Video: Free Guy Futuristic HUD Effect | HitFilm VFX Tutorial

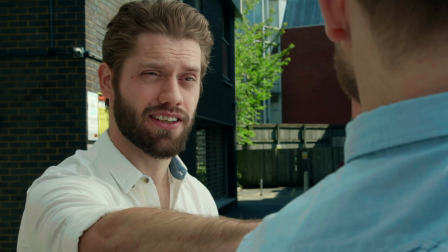0:00 quick, put these on and you'll see like a VFX artist. I already see myself as a bit of a holy chromatic aberration.
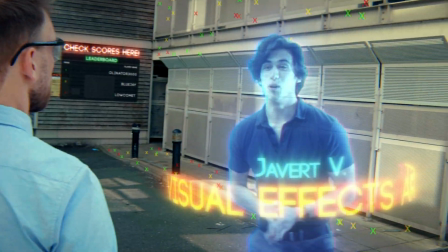0:08 Hey, welcome to the world of VFX. Are these Javez?
If you're creating a sketch based on a video game, it's kind of essential that you include some sort of HUD effect or heads-up display. In this tutorial, we're going to give you the project files and show you how we integrated them into our scene. I'm going to split my heads-up display into several different composite shots to keep things organized. First up is what I'll call the HUD base.
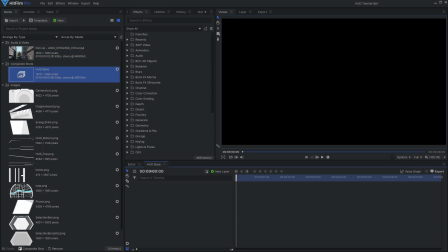0:32 I'll create a new composite shot with dimensions to match my footage, and then bring in the top and bottom elements.
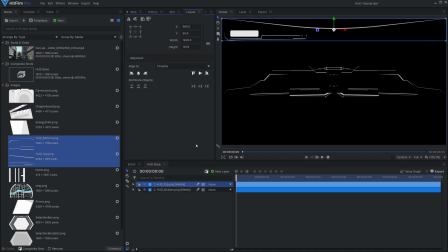0:38 They're PNGs and they're already transparent, so I don't have to do anything extra. Bring them into your comp, and then if you want, you can animate them to slide in from the edges. This is a simple keyframe of the position property, and I've set the keyframes to custom Bezier so that the animation is a bit smoother.
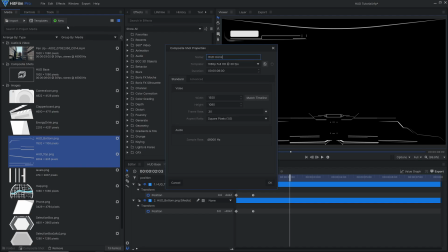0:54 Now I'll create another composite shot for the icons. The reason I'm splitting these up is because I want the blend modes for each composite to be different in the final comp.
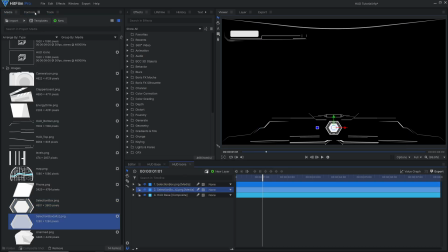1:01 You can bring in the HUD base composite shot to make things easier as you line up the icons. But remember to hide it in the final, otherwise you'll double up on that element.
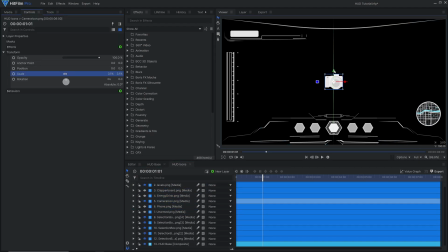1:09 I'll bring in all the icons and make sure they're lined up and scaled the way I want. And then I'll parent the symbol to the corresponding background. This is so that I can animate the background hexagon and the symbol will grow or shrink with it.
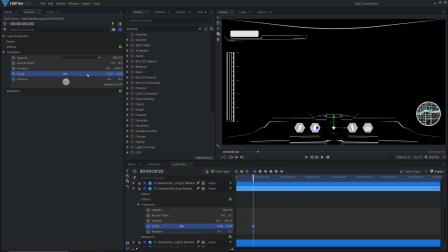1:21 For the animation, I did a simple pop-in by keyframing the scale. You'll want to start the scale at 0%.
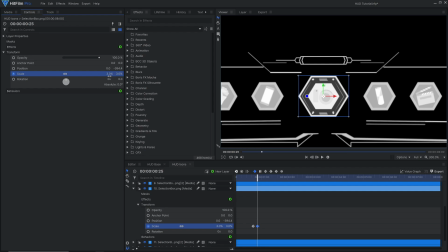1:27 Move forward a couple frames and set it to your final value, then move this keyframe 2 or 3 frames to the right.
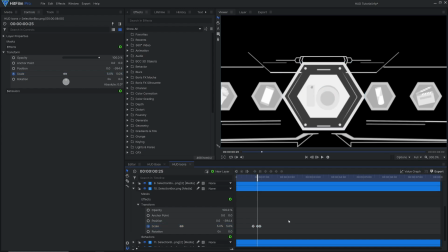1:33 Plug in your final value and then overshoot it a little bit. Set these keyframes to either smooth or custom.
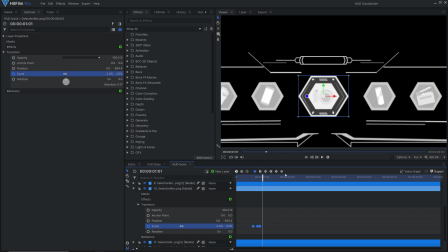1:38 The result of this is that your icon will have a little bit of bounce at the end, which will help the animation look a bit more lively.
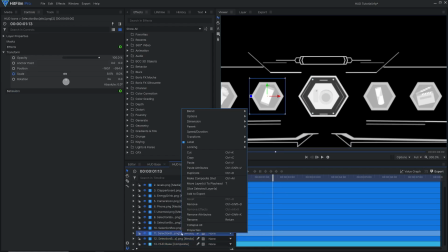1:45 If you've animated one of the symbols, you can right-click to copy it, then right-click and paste attributes on another layer to paste the animation and save yourself some time.
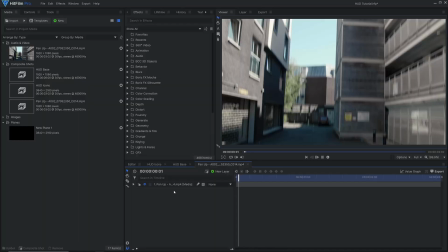1:56 Once those elements have been laid out, we can now look at compositing it into our scene. Here I have my footage already color graded, so I'll start by bringing in the HUD base comp.
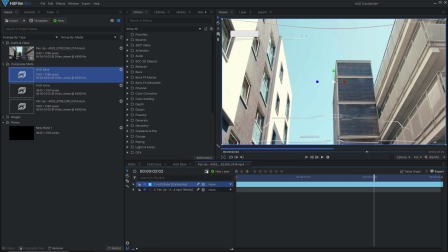2:05 I'll right-click and set the blend to overlay. Then I'll use a tint effect to set the white colors to a more light blue.
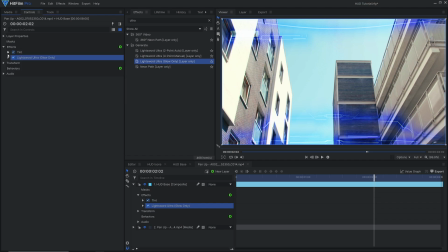2:14 To make it glow, I'll use the LightSword Ultra Glow Only effect. If you're using Express, you can use either the regular glow and change the per channel intensity controls, or purchase the VFX Neon Lights pack.
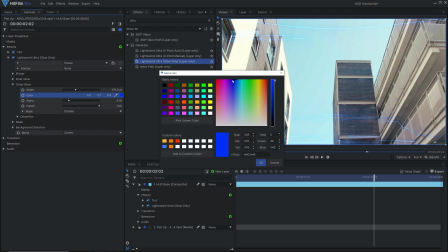2:24 I'll change both the inner and outer glow to a blue color, and adjust the properties so that there's a nice falloff and it's not too intense.
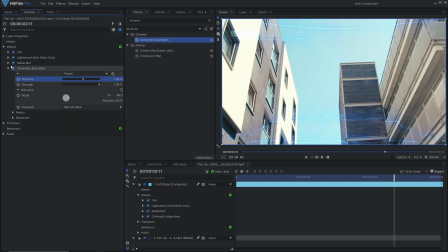2:32 Finally, I'll add some radial blur and chromatic aberration to make it a little bit more imperfect. For the HUD icons comp, I'll do basically the same thing, but I'll set the blend to screen.
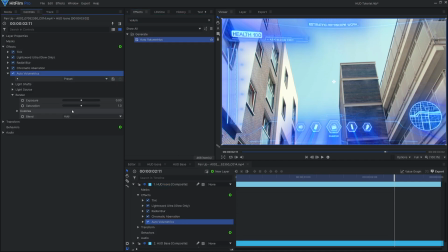2:40 This makes them a bit more obvious in the shot. I'll also add either a gleam or auto volumetrics effect to give them some light streaks.
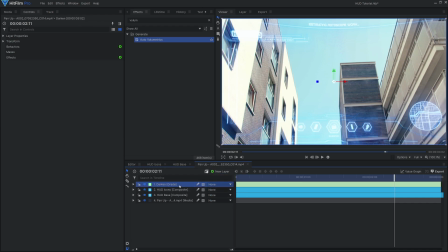2:49 Now you'll notice that the background is currently too bright. You can't really see the elements. To fix this, we're going to create a new grade layer and set it below the icons and the base. Onto this grade, I'll add a blur effect and then use Exposure Pro to darken the footage down.
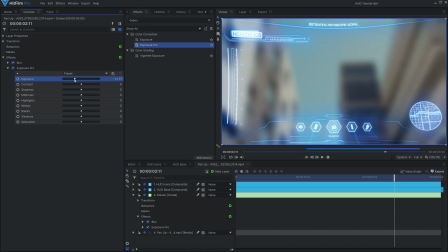3:03 You don't have to use Exposure Pro to darken the footage. If you're in Express, you can use pretty much anything. Curves, brightness and contrast, the regular exposure effect. All you're doing is darkening the footage.
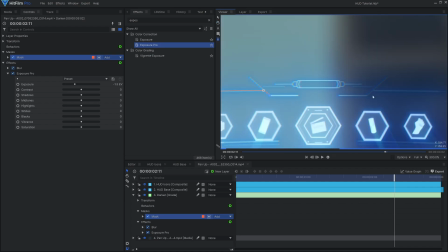3:12 Finally, I'll mask out the areas behind the HUD element so that it doesn't affect the whole scene. It's a little bit more readable, but it's still quite bright.
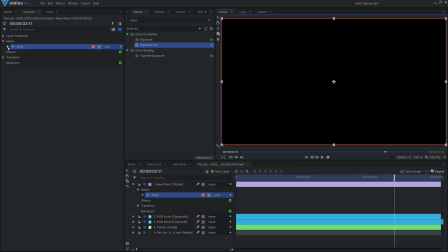3:19 I'll create a new plane layer and leave it as black. I'll drag it below everything else and then use the rectangular mask tool to create a mask so that it's sort of a vignette around the scene.
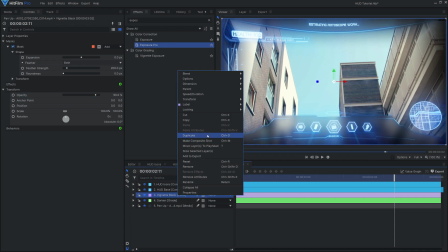3:28 Be sure to feather it in the controls panel. I'll duplicate this layer, add a fill color effect, and set it to blue.
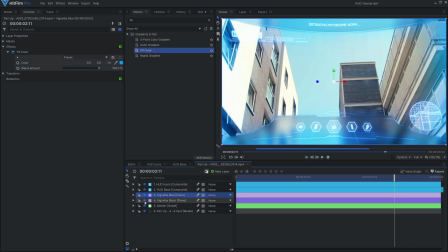3:37 Then change the blend to overlay. This gives the edges a blue tint as seen in the actual movie. Now that we've got the HUD overlaid, we can look at adding some elements into our world, and to do that, the first thing we need to do is motion track the scene.
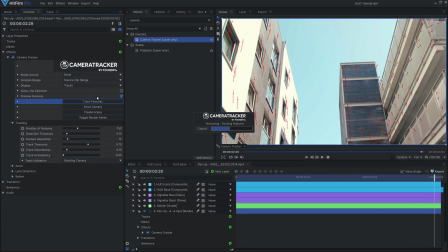3:50 For this, I'll use Foundry Camera Tracker, but it doesn't necessarily have to be a 3D track. You can use a point tracker, but you might have to do it for each individual element, depending on where you want to place it in the scene.
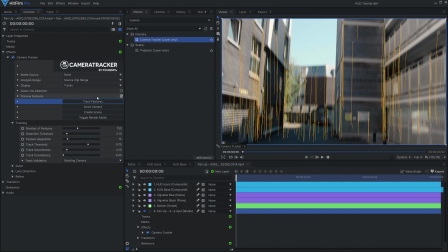4:01 The camera tracker takes care of that all at once.